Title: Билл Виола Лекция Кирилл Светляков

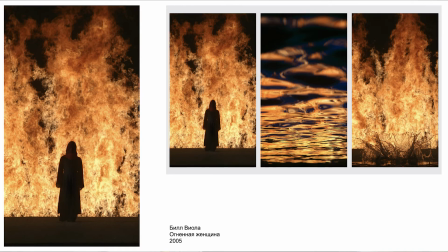7096s
И здесь она не то что сгорает в огне, это скорее у нас так ассоциация работает, она больше спасается, но через этот вот переход в воду она опять же она трансформируется во что-то другое. Вот. И здесь, опять же, я подчеркиваю,
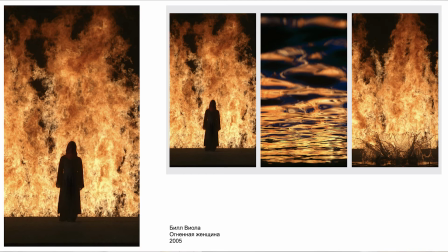7111s
гиперзрелищность работает на то, чтобы зритель испытал мощнейшие телесные реакции, потому что через тело мы преображаемся. Вот, через, это как говорят, через мучение, да? А муки, да, муки — это телесные муки в первую очередь.
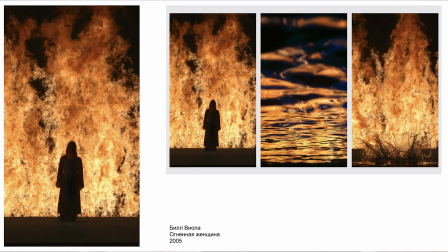7128s
И даже если они душевные, они передаются телу уже. Почему тело начинает конвульсировать, дергаться и так далее. А так что здесь от тела и от тела в душу.
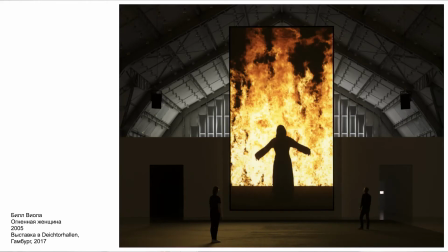7143s
Да, и, конечно, вот так она работает в пространстве. Ну, здесь фигур на проекции почти не видно, вот, но она вполне соотносима с реальными фигурами зрителей. И причем, да, как и большинство видеоработ Виолы, они все-таки
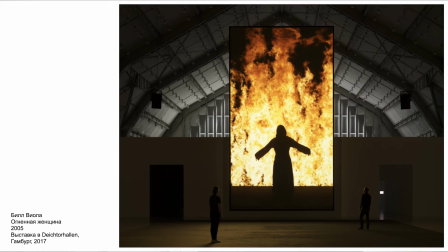7160s
они взаимодействуют с реальным пространством и, конечно, со зрителем. Этим они отличаются от кино. И здесь это пространство огня, оно как будто бы вот такой портал представляет из себя, портал в другое измерение.
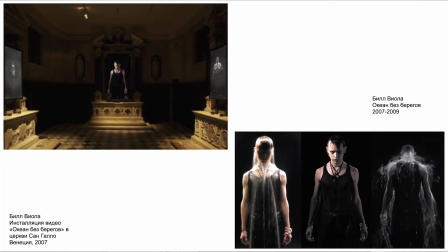7178s
Ну, по-своему, барочный такой эффект. И вот они, алтарные формы, которые он показал в церкви Сан-Гало на Венецианской биеннале, «Океан без берегов», и эффектах, во-первых, знаете, вот там это же алтари с надгробиями в основе своей были.
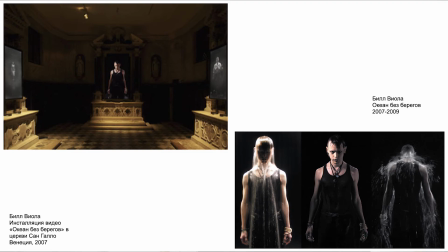7198s
Вот, это же тумбы эти самые, надгробия. И из них встают фигуры, которые излучают, они как бы, они сначала выходят из мрака, начинают проливаться буквально водой, вот как вот выливаются вот буквально, и потом опять уходят
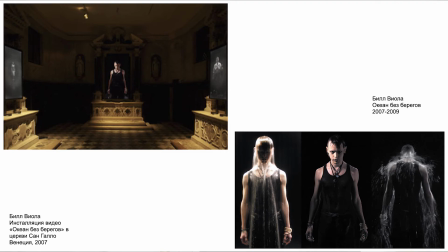7218s
в этот сумрак, они исчезают в этой темноте, и три вот эти фигуры, вот в данном случае, да, они вот также, это как, знаете, рождение и смерть. Они у нас на глазах, они проявляются, и потом они исчезают, они уходят в небытие.
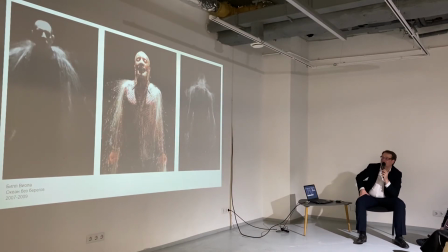7242s
Да, вот так вот это происходит.
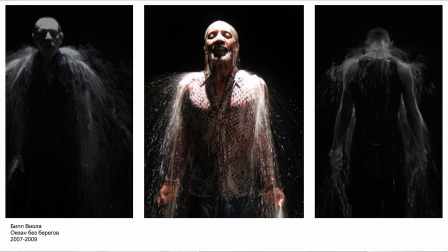7244s
И самый интенсивный свет в момент, когда они просто приблизились к зрителю и источают воду, происходит момент разрывания этого пространства иллюзорного. Вот, то есть они как будто вот носом здесь он протыкает это пространство зрителя.
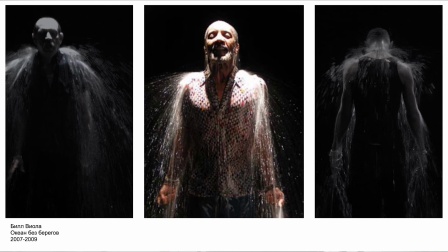7261s
И, конечно, здесь он очень активно работает с барокко, с эффектами барокко 17 века. Потому что барокко — это искусство вообще-то контрреформации, когда церковь католическая агитировала паству,
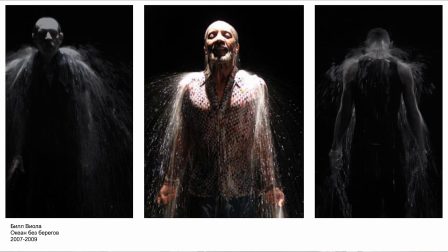7277s
агитировала верующих и хотела, чтобы, в общем, они в протестантами не стали и вообще не усомнились ни в чем. Агитация была вот такая художественно-театральная, когда через демонстрацию, например, мук Христа
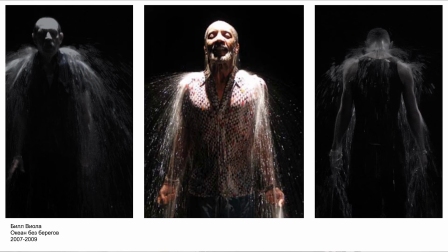7291s
происходит симпатия, да, вот происходит ассоциация. И Караваджо, он, конечно же, разрушает дистанцию через насилие, вводя тему насилия, вообще любое насилие на сцене — это разрушение дистанции, да. Ну, как и, вот, ну, как и любое насилие в жизни. Вот так что эти яркие образы
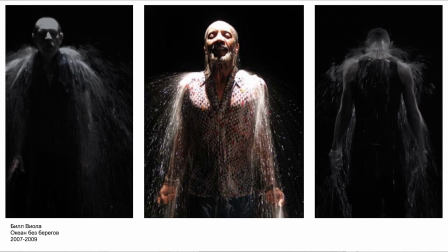7314s
контрастами, они рассчитаны на вот эту самую, на постоянный обмен со зрителем.
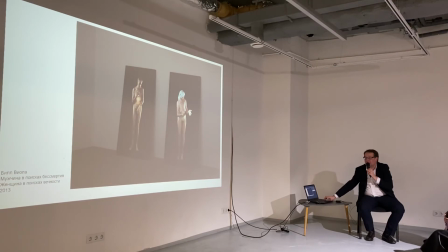7321s
И здесь Билл Виола становится ну, таким художником барокко.